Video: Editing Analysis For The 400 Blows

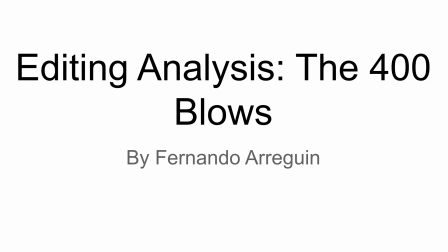0:01 Hi, my name is Fernando Arriguin and this is my editing analysis for The 400 Blows.
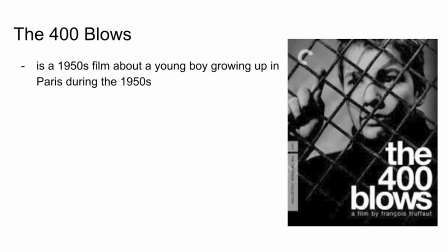0:07 The 400 Blows is a 1950s film about a young boy growing up in Paris.
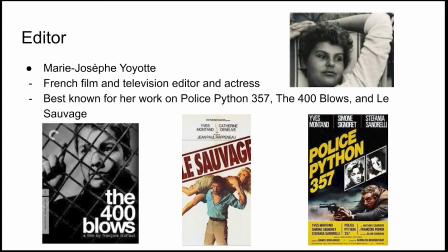0:13 The editor for this film was Marie-Joseph Huyo, who was a French film and television editor and actress. She was best known for her work on editing Police Python 357, The 400 Blows, and Les Sauvages.
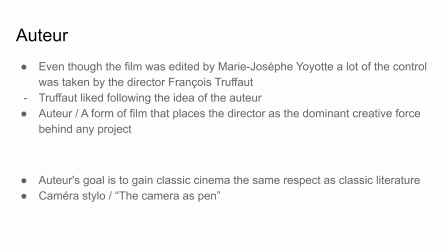0:28 as we learned in class about auteurs i wanted to mention what an auteur was because although edited by marie joseph yoyot a lot of the control was given to the director francois truffaut because of his belief in the auteur
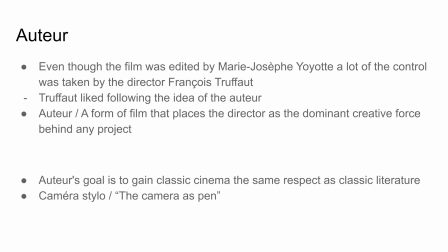0:44 which was a form of film that places the director as the dominant creative
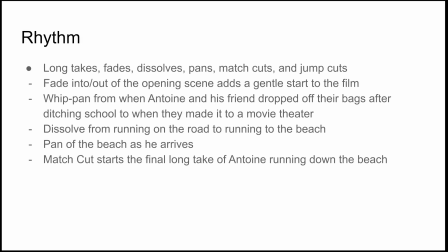0:49 force behind any project that being said between marie joseph yoyot's editing skills and Francois Truffaut's ideas.
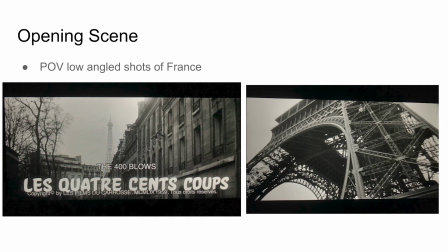1:00 The film had a good rhythm of long takes, fades, dissolves, pans, match cuts, and jump cuts that helped the film flow smoothly. Some examples, like at the start, we see a fade into a low-angled shot of France through what is thought to be a car.
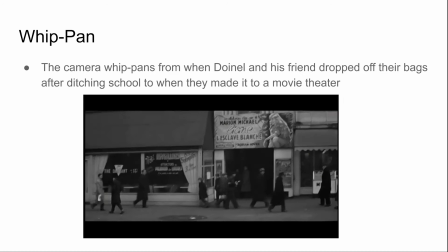1:16 This can be seen as a POV of Doynel Daniel looking at France introducing the setting to the protagonist and the viewer.
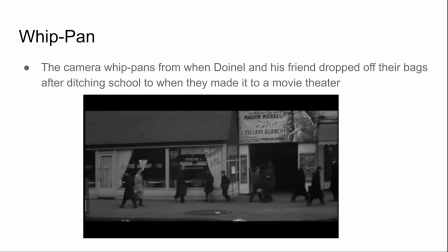1:26 The whip pen is my personal favorite edit and seeing as it was used in a 1950s film before its time was really surprising.
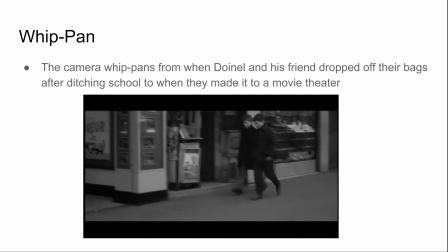1:34 The whip pen is used when Daniel and his friend drop off their bags after ditching school they walk down the sidewalk and the camera whip pans across the street to when they made it to the movie theater which added a quick sense of the passing of time.
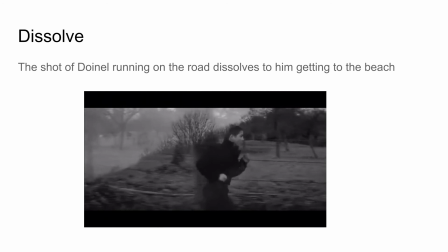1:49 When Daniel was running away from the observation center for troubled youth,
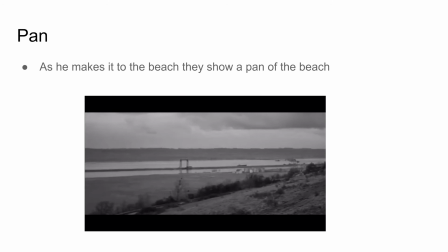1:53 the film used a dissolve as a way of showing the passing of time from when he was running on the road to when he made it to the beach. As he made it to the beach, they used a pan of the beach to show the setting for where he was running to the whole time.
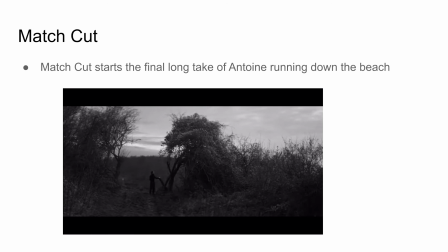2:10 For the final cut, they used an unexpected match cut instead of their normal fades or dissolves that
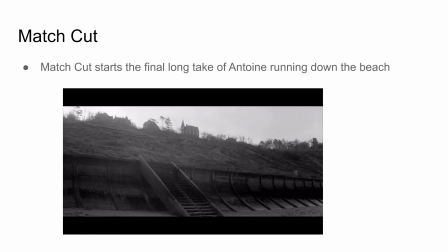2:16 helped show the abruptness of Daniel running away from the observation center.
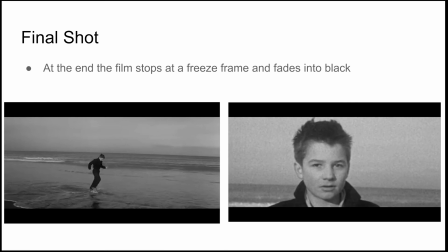2:21 That same match cut starts the final long take of Daniel running down the beach
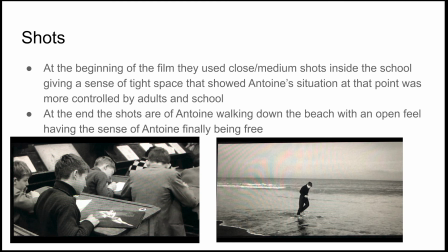2:27 where it then goes to a freeze frame edit to fade into black for the end. The best example of shots I could think of was how at the beginning they used close medium shots inside the school giving a sense of tight space that showed
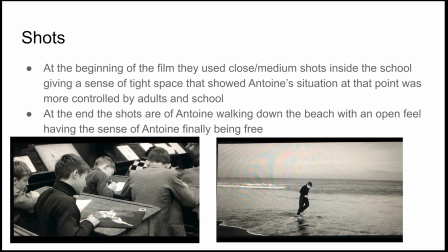2:43 daniel's situation at that point which is more than not controlled by adults but at the end of the film they used medium long shots of daniel running and walking down the beach giving an open feel and having the sense of him finally being free.